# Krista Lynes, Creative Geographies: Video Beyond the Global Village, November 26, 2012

Kuleshov posited that it was possible through cinematic montage to create a visual terrain that existed nowhere in reality. The capacity to, quote, synthesize a creative geography was certainly a formal cinematic device, but it also served several synthetic fantasies for Kuleshov himself. The geopolitical suturing of the American White House with shots of a well-known building in Moscow. The synthesizing of a filmic female body by combining separate shots of several women's bodies cut, as Laura Mulvey would argue, to the measure of desire. And most famously, suturing the viewer to the actor, Mosjukin's effective responses through a shot-counter-shot sequence known as the Kuleshov effect. The theory of montage proposed by Kuleshov posited that the associational power of montage was in the viewer's consciousness and bore no necessary relation to objective reality. The aim of formalist cinema in the 1920s was to create new modes of aesthetic perception by derogating, dismantling, and reconstructing traditional art forms. The formalists and futurists of Russian cinema were engaged in developing a materialist analysis of art as a system of signs. The artistic text constituted a conjuncture of stylistic elements that constituted its cinematic quality, as well as a system of signs that expressed social values. The material and value-laden system of artistic discourse were taken to reside in structure. Language was thus viewed as concrete, materialist, mass-oriented, and was consistent with materialist interpretations of history. Kuleshov argued that in montage, three, four, or five storylines could exist in parallel, and yet in the film, they would be gathered together in one place. One Day uses montage to make various sites in Belgrade, sites of historical acts of resistance and political struggle, appear to occur in a single location over a continuous period of time. Initially, such continuity seems to tend towards the resonating interval in which the distance between places is collapsed.
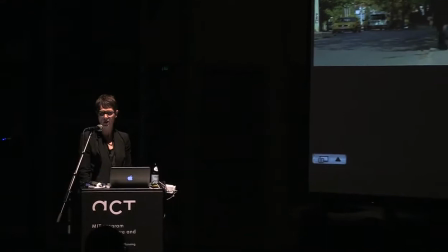(26:33)
But these aesthetic strategies are mobilized to pose questions about the temporal and spatial coincidence of revolutionary events and revolutionary aesthetic styles.
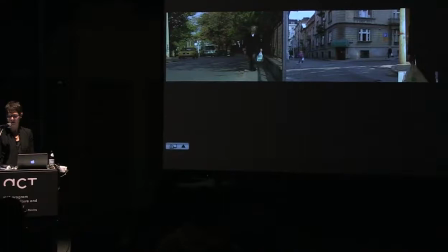(26:44)
The different locations are encountered several times in the video, with Tomic frequently moving to and fro in rhythmic patterns across the sites.
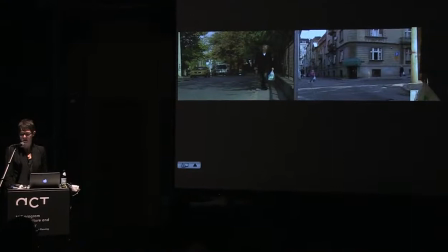(26:53)
The use of Kuleshov's montage technique foregrounds not the seamlessness of space mediated by technologies of representation,
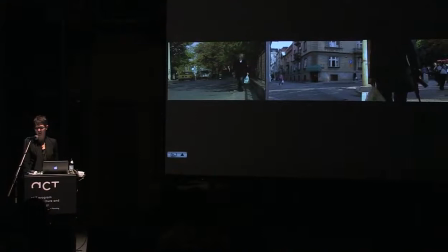(27:01)
but the very act of synthesizing political actions and the dependence of such synthesis on the metaphors of a continuous landscape or ground from which actions spring.
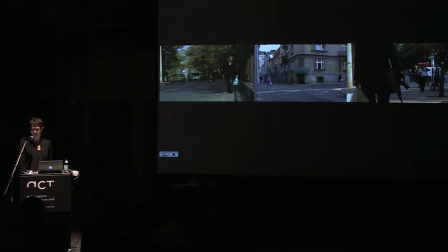(27:13)
In narrowing the spatial gap between resistance actions, Tomic creates a landscape of revolt where action follows upon action. The defamiliarization of scenic juxtapositions, however,
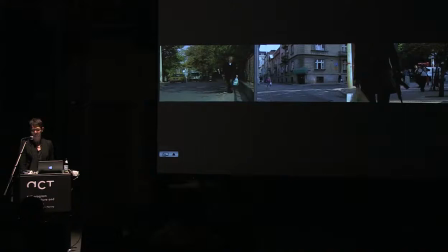(27:25)
also defers the continuity of the landscape in the contemporary moment, a moment marked not by the unified actions of anti-fascist struggle, but by the unstable question of revolutionary action against the decentralized and largely virtualized power of global capitalism.
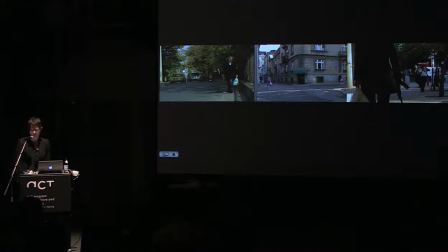(27:42)
We might recall the absence of ground in Nam June Paik's global groove I showed earlier, the emphasis on a purely electronic space or airless void in which the dancing figures are suspended. Paik distorted the televisual medium with colorizing, video feedback, magnetic scan modulation,
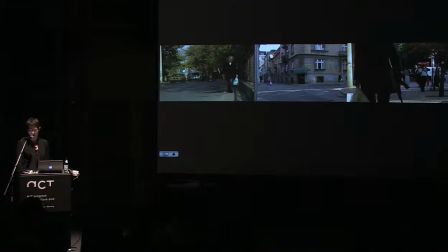(28:01)
and nonlinear mixing to generate not only a properly videographic aesthetic style, but also a rendering of telecommunicative space on the model of the resonating interval described by McLuhan.